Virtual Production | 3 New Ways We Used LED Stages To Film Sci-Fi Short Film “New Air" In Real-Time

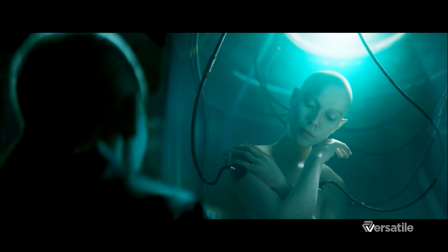8s
If I were to tell you that this film was produced entirely in an LED volume
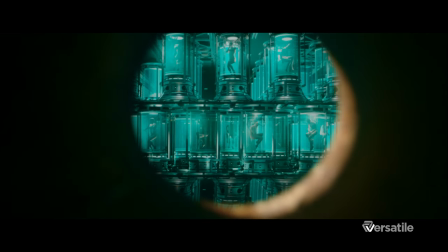13s
in only four days with real-time compositing and no VFX added in post-production,
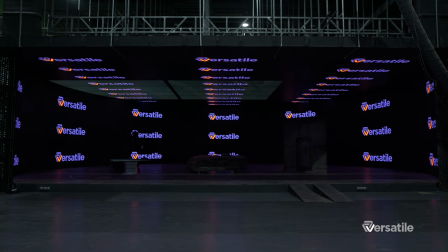19s
would you believe it? Moreover, only three physical props were used to make the whole movie.
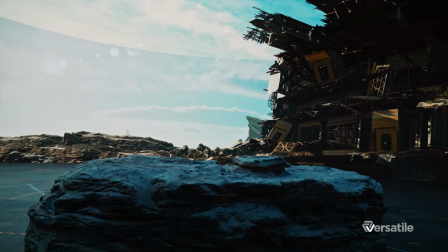27s
A medical table, the rock the characters were standing on, and then this air-locked door.
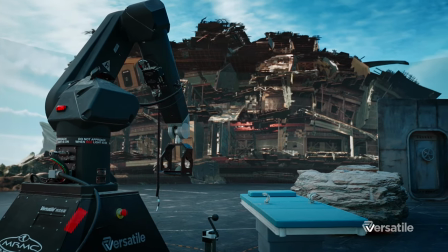37s
How did we do this?
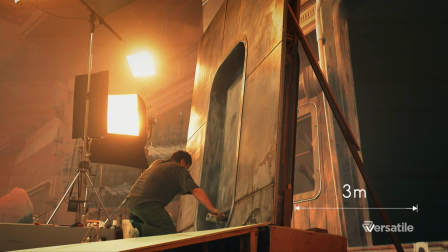43s
This door is actually three meters away from the LED panels on set But in the monitor it looks like it is very much a part of the dilapidated spaceship
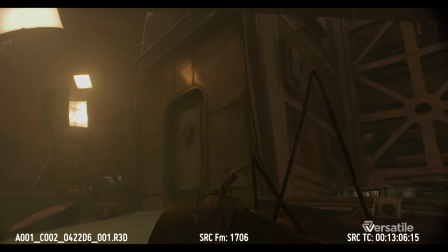53s
So what we did here was to use depth enhancement technology to extend our virtual set outwards to connect seamlessly with our physical door
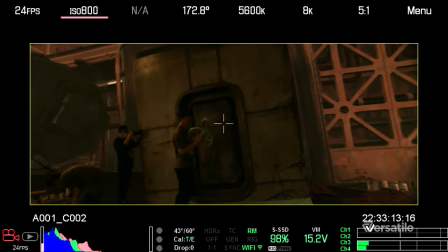62s
No matter how our camera moved the real and virtual settings stayed synchronized to show one whole spaceship
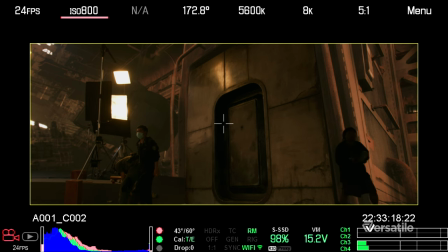69s
See here, if we didn't show our crew member walking through the wall here, nobody would know that there's actually nothing physical there.
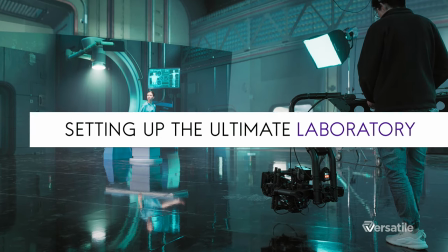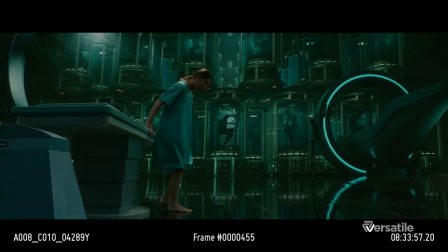82s
In the final climax of the movie, the entire scene was created with only one real physical prop, the medical table.
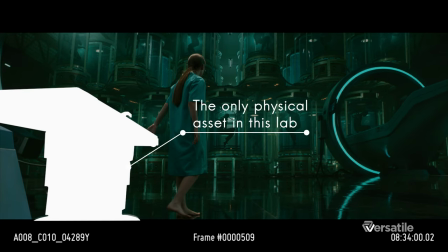89s
Everything else in the scene was a digital asset.
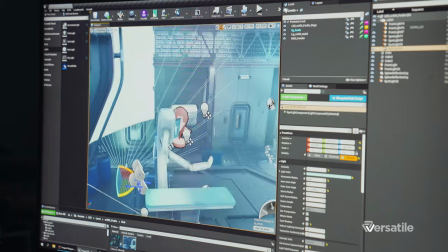93s
The physical table was placed within the virtual environment and matched in both position and proportions to the virtual devices comprising the rest of the medical table.
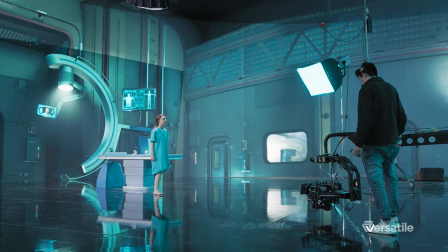103s
So in camera, what we see is a single high-tech operating table.
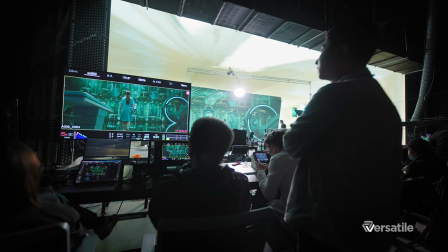110s
As we dolly in, everything looks accurate in camera. Our perspective and the depth of field of the virtual environment change automatically with the camera's movements.
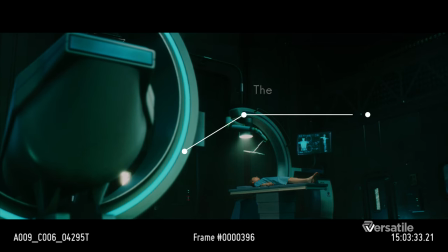119s
What we did here was to turn the digital assets on the LED screen into in-camera foreground items.
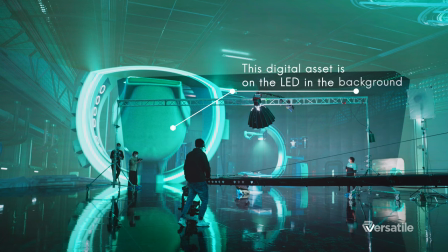126s
What looks like the foreground is actually on the LED panels in the background.
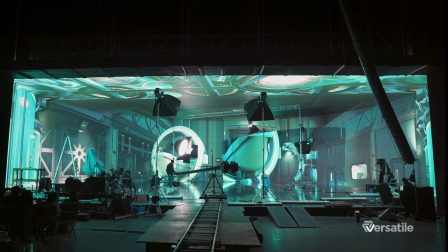133s
In the real world, foreground items move quicker.
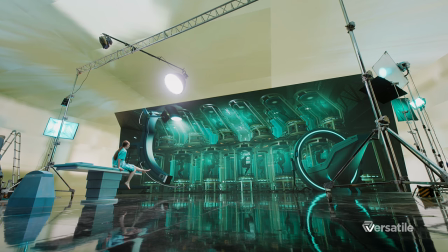136s
With the real-time processing of our computers, the effects that we see in camera follow the laws of real physics,
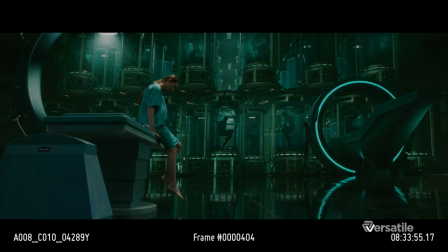142s
so that our LEDs can trick our eyes to portray different physical relationships that don't exist in reality.
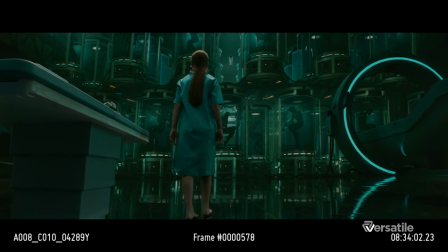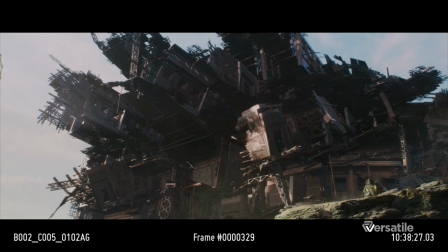156s
We created the vast exterior scenes of the alien planet with only one physical rock.
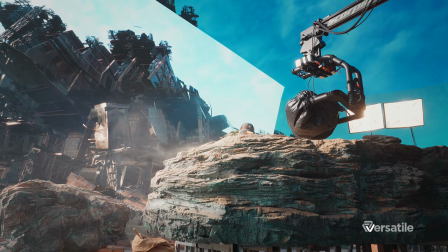162s
Our low angle shot here shows the wreckage of the spacecraft in the background.
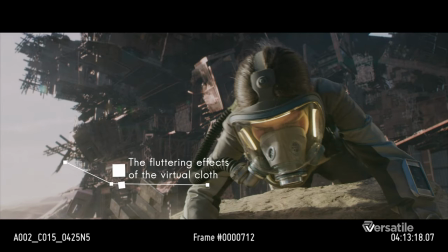168s
In order to be convincing, the fluttering effects of the virtual cloth in the back had to match the direction and wind speeds of the real world fan blowing at our actors.
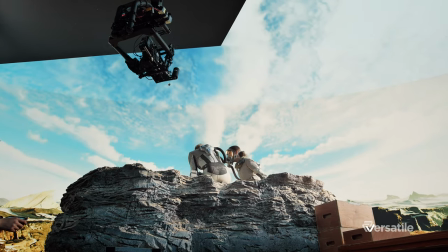181s
Then, to create the shot with the camera slowly rising,
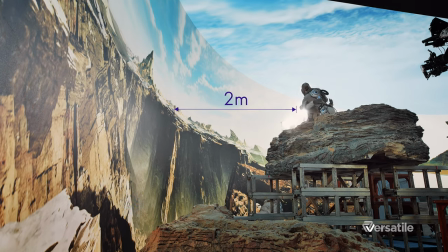184s
we placed the rock less than two meters away from the LED panels to prevent the floor of the LED stage from entering the frame.
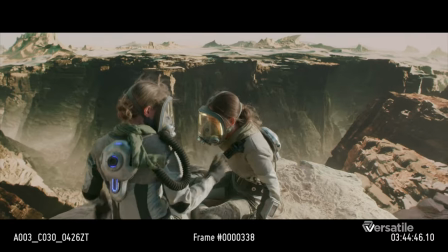191s
We chose to use a smaller aperture and shoot from an extremely high angle to achieve the appearance of the actors kneeling at the edge of a deep abyss.
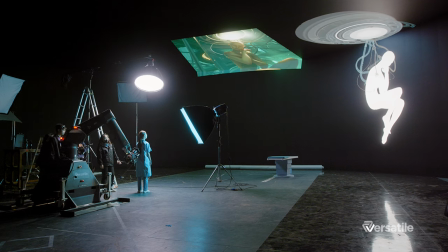202s
After three years of extensive R&D, we've developed several core technologies, including the elimination of moray patterns,
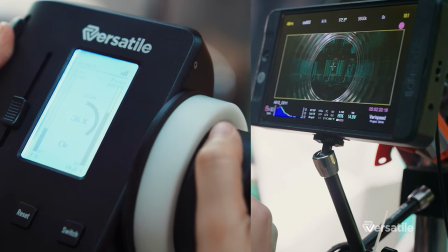210s
seamless camera tracking, and virtual focus pulling that together form the versatile virtual production system.
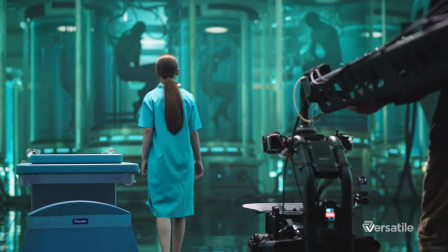218s
These technologies support us to create all kinds of amazing blended virtual and physical solutions that allow us to
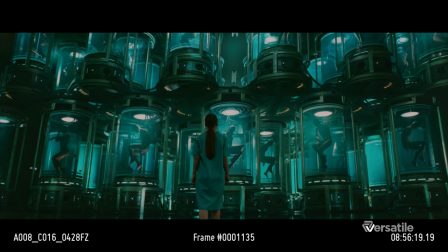224s
minimize physical set dressing and enable us to shoot complicated and VFX-heavy scenes in real time.
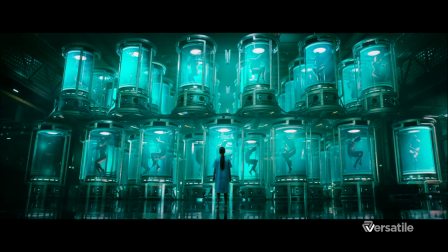232s
Check out the film in the link below. We hope you like it.